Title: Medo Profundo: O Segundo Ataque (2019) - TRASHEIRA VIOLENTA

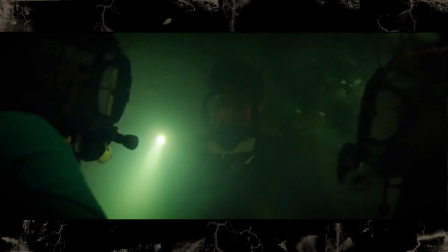E o tubarão pulando da água, atacando alguém, assim, de surpresa, Fazendo um jump scare enquanto alguém faz um discurso de motivação, superação Acontece umas duas vezes também Bem estilo Samuel L. Jackson do fundo do mar Então fazendo escola E quanto mais esse filme foi passando,
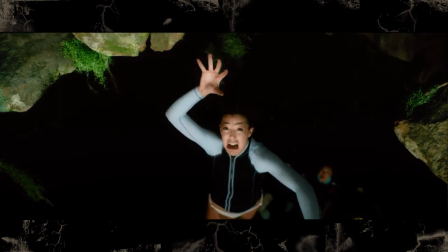mais parece que o diretor ficou morto por dentro Ele começa a socar umas cenas de slow motion muito
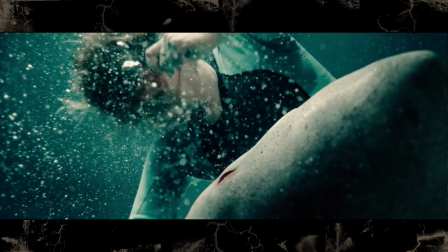ruins Aquele tipo de slow motion desnecessário bem anos 2000 Que é tão lento, demora tanto, a cena tá toda em slow motion Dá vontade só de você acelerar o filme pra ver na velocidade normal O primeiro filme tinha aquele lance de se passar no breu, no total escuro do mar aberto, e isso acabava fazendo parte de um dos principais terrores do filme mesmo.
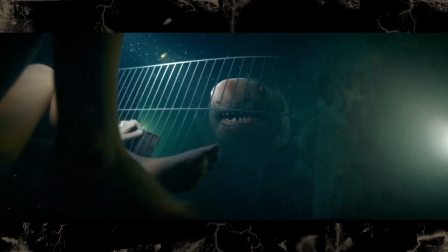E esse filme até que ele é bem iluminado dentro da caverna, exceto por uma cena específica que a iluminação fica ruim e tudo fica sendo iluminado por um alarme que pisca.
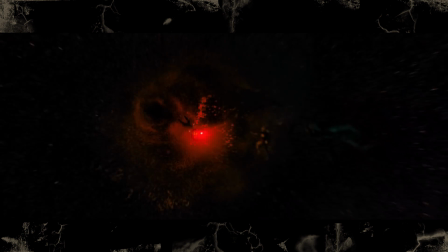Só que não é muito tenso, é só chato de assistir mesmo. Isso é uma variação do jumpscare que eu batizei na guia de jumpscares da trecheira, de cada mergulho é um flash, ou cada susto é um flash, eu não lembro agora, mas cada mergulho é um flash faz sentido aqui, porque o tubarão aparece em um dos flashes do alarme pra dar um susto, e tá todo mundo mergulhando. A Odete do clone te ligou, pedindo os direitos autorais dela. Mas esse filme, na verdade, combina mais com um tipo de sucessor espiritual do primeiro, porque a situação limite acaba sendo parecida,
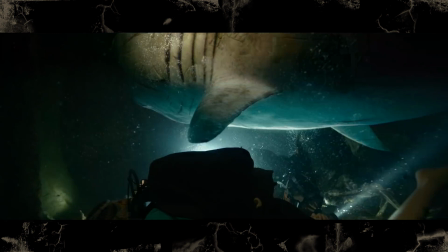as pessoas estão presas embaixo d'água, com tubarões por perto, e com o drama do oxigênio do respirador que tá acabando.
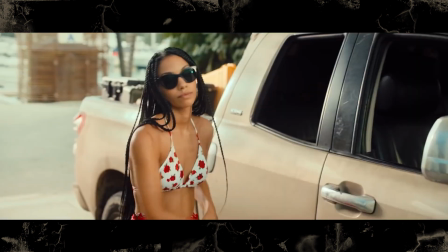E os dois filmes têm duas irmãs, sendo que uma é a mais descolada e a outra é a mais certinha, meio mala, meio sem graça, e os dois filmes se passam no México.
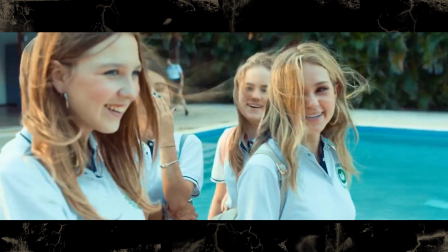É um México onde quase todo mundo é branco, louro e fala inglês, mas com certeza é o México, a gente sabe disso.
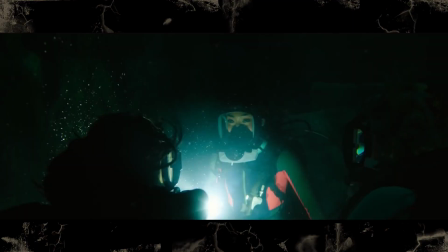O filme tem essa premissa de rolê proibido, um grupo de mulheres que vai explorar um lugar e ninguém sabe que elas estão lá. É um pouco parecido com o abismo do medo, só que na água. E eu gosto da ideia geral do filme O Lugar Onde Se Passa a Trama.
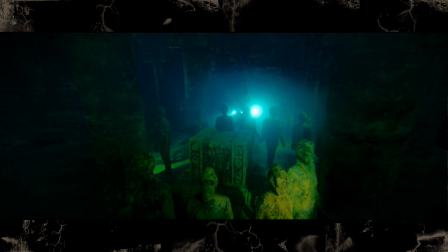É uma cidade asteca perdida, meio que uma trilha, assim, na montanha, que acaba sendo inundada com o tempo. É o tipo de trama que pediu uma reviravolta bolada, uma coisa bem Lovecraftiana de cidade antiga. Você começa com o filme achando que o tubarão vai atacar o grupo, mas na verdade elas são atacadas por criaturas cósmicas bizarras.
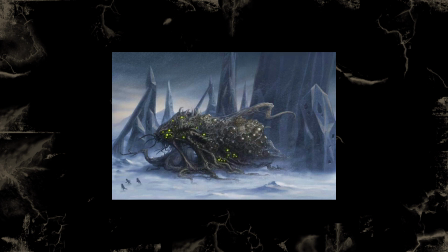Porra, se isso tivesse acontecido eu ia respeitar muito esse filme. Mas não, o que acontece é isso mesmo, tubarões brancos, albinos, que são cegos porque viveram a vida toda deles dentro do túnel Que eu não sei se é biologicamente possível, mas é o que tem no filme Em Tubarão 3, eles tentaram colocar um tubarão branco em cativeiro e não deu certo E eu já pesquisei sobre isso, teve uma tentativa de colocar um tubarão branco em cativeiro e ele morreu muito rápido Coitado Mas da mesma forma que aconteceu com o primeiro filme, a situação limite em que as personagens se encontram é bem mais interessante do que o tubarão em si.
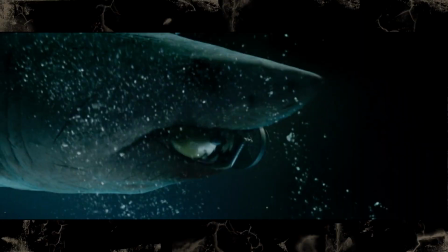Até porque a computação gráfica não é lá grandes coisas. Mas eu gostei da parte do design desse filme.
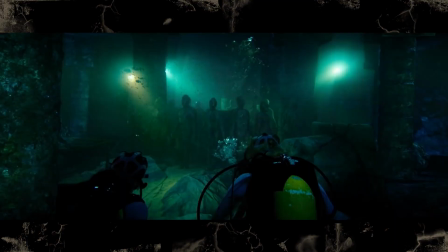Acho que foi um trabalho bem maneiro, porque não só a equipe teve que fazer um cenário bem bolado de templo com as estátuas e todas aquelas passagens e tals.
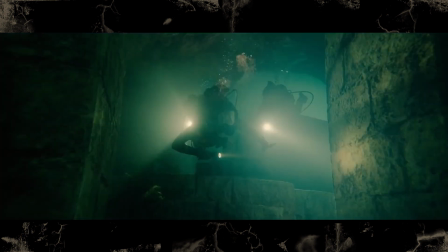É uma cidade antiga como se fosse uma cripta,
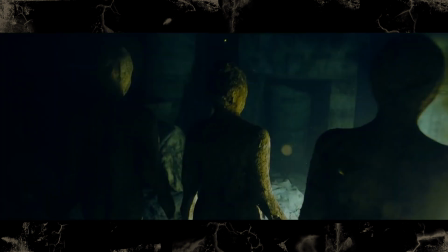mas eles tiveram que fazer um cenário que funcionasse debaixo d'água. e a fotografia teve que iluminar isso tudo pra ficar compreensível, pra gente ver o que tá acontecendo ali. Então, nesse aspecto, o filme tá de parabéns. Eu acho que o problema desse filme acaba sendo o roteiro mesmo, porque a ideia é boa, ele é criativo, só que ele tem uns momentos um pouco incoerentes e os personagens acabam estragando.
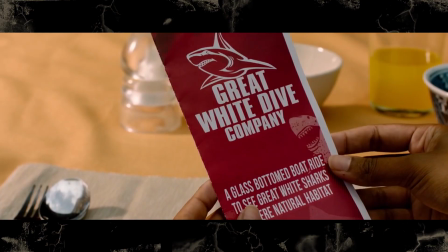Pra começar, que as duas irmãs são bem estereotipadas e meio mala também, tem uma cena no começo que o pai dá um passeio no barco de graça pra elas, pra ir ver o tubarão,
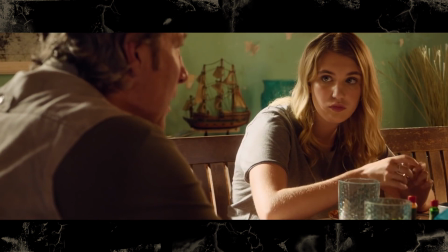e elas ficam tratando com um desdém. Mas porra, que gente ingrata do cacete. É um passeio irado, o pai não tá chamando elas pra ir na missa, não tá chamando elas pra ir pro congresso, é uma parada maneira. E tem também aquelas conveniências de roteiro, né, quando as meninas chegam no lugar, tem quatro equipamentos de mergulho prontos, cheios de oxigênio ali pra elas usarem. O que não faz nem sentido, porque o pai trabalhava com dois assistentes só, são três pessoas na equipe, mas tinham quatro equipamentos completos lá. Tem uns diálogos expositivos que são bem ruizinhos também.